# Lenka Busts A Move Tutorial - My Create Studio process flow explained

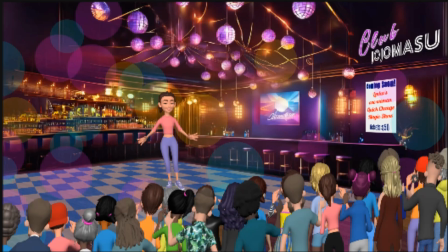17s
Hello, and welcome to another JoJoMasu tutorial. This video is going to be a bit different, because I am going to explain what I did to create this video scene, but not all the details about how I did it. There are two reasons for this.
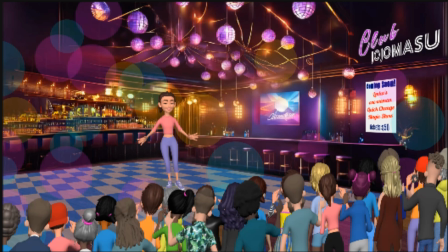34s
Firstly, everything that I did in this video has already been explained in one of my previous tutorials. And secondly, there aren't enough videos for beginners that discuss the flow and reasoning that go into doing things a certain way.
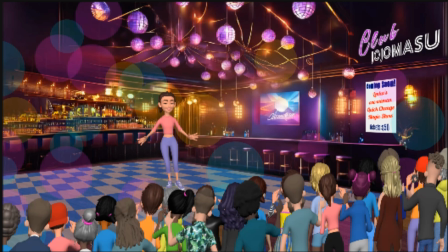48s
In my own learning journey with any software, I pick up the concepts much faster if I know why I am doing something, no matter if it's a new programming language, graphics, or video software such as Create Studio,
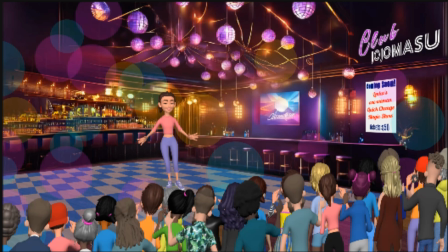63s
and in my recent case, the new software I am learning is Cartoon Animator 5. You'll notice that in all of my videos I start off by showing you, the viewer, the end result first, and then I go into the explanation.
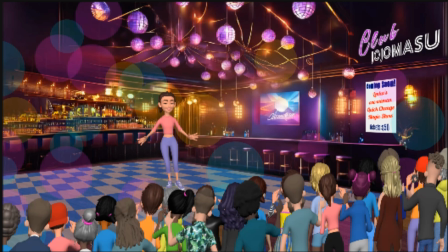78s
Before we get started, I'd like to ask you to do me a solid and subscribe to this channel.
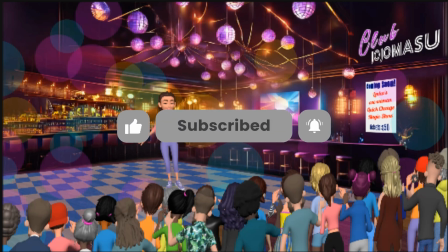84s
Making these videos takes a lot time, effort, and creativity,
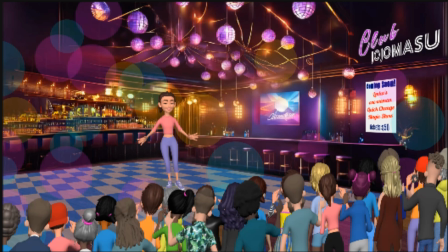89s
and by subscribing and liking, you let me know that it's worth all the work that goes into it.
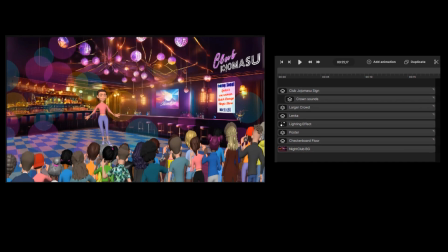95s
So let's jump right in. As you can see here, I have the timeline from the video that you just watched next to the video itself, so I can point out the different parts. First, as you probably already know, the lower an object is on the timeline, the further back it is in the scene.
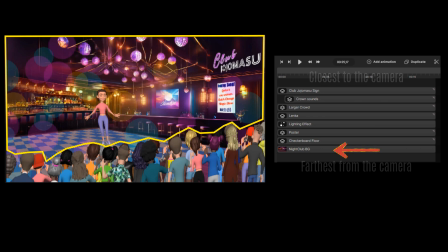113s
Here, the lowest layer is the nightclub background, which you can download and use for free from my Assets folder. I'll leave the link in the description. The checkerboard floor is next as we move up the timeline. This was created using 4 squares and the tiling effect masked with a rounded rectangle.
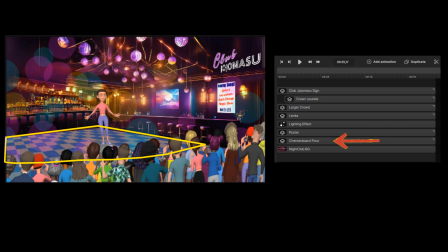132s
I showed you how to achieve this in another video called Outside the Box with CS tiling. Next is the poster that's up on the wall on the right-hand side. The only thing different about that is the fact that it's distorted to give it a 3D feel.
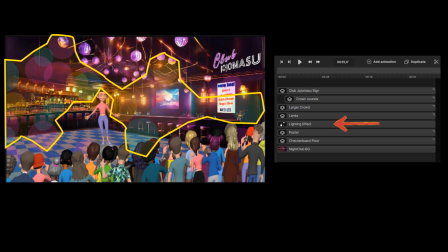149s
Next is the disco lighting effect, which was created using the particles component. I've used this effect before, and I've explained how I've done it in other videos. I find it gives a nice effect when you're doing a nightclub scene or something that needs to have fast-moving lighting.
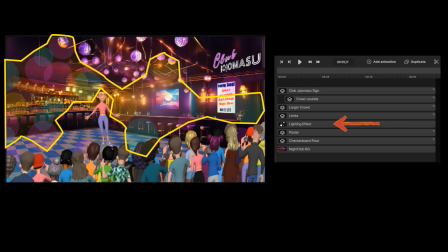166s
I wanted it to light up the floor, walls, and poster, so it was placed above those tracks on the timeline. I didn't want it to distract from Lenka, the crowd, or the JoJoMasu sign, so I placed it under those tracks.
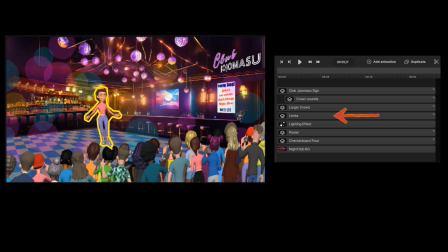183s
Next up is Lenka. Now, Lenka was created partially inside of Create Studio and partially in Cartoon Animator 5. I have experimented in the past with having 3D characters doing movements that are not native to Create Studio,
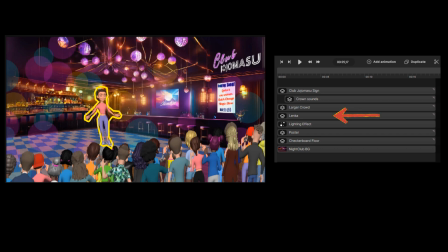199s
but this is the first time I have taken a character into another software to animate. The dancing and the fist pump are part of Create Studio, but the arms waving to the spectators is generated in Cartoon Animator 5.
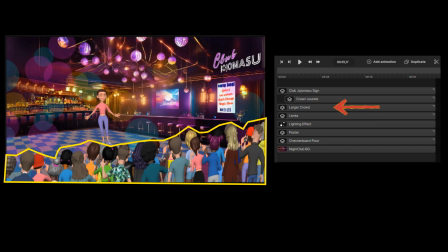215s
Moving on next is the crowd of spectators. These are all Create Studio characters facing away from the camera. The crowd can be downloaded from my Assets folder as well. A warning, though, it makes your video very, very heavy.
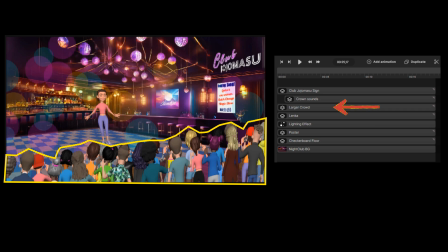230s
My suggestion is to render the crowd as an MP4 video and then use that for your animation. It will make a world of difference. Next is the crowd sounds.
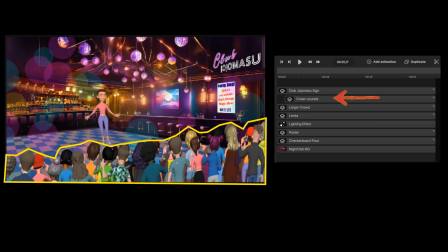242s
I download a lot of sounds from freesound.org. This track ion, the timeline, can go anywhere, but I like to keep it close to the track where it is being used, in this case, the large crowd. Finally, we have the nightclub sign, Club JoJoMasu.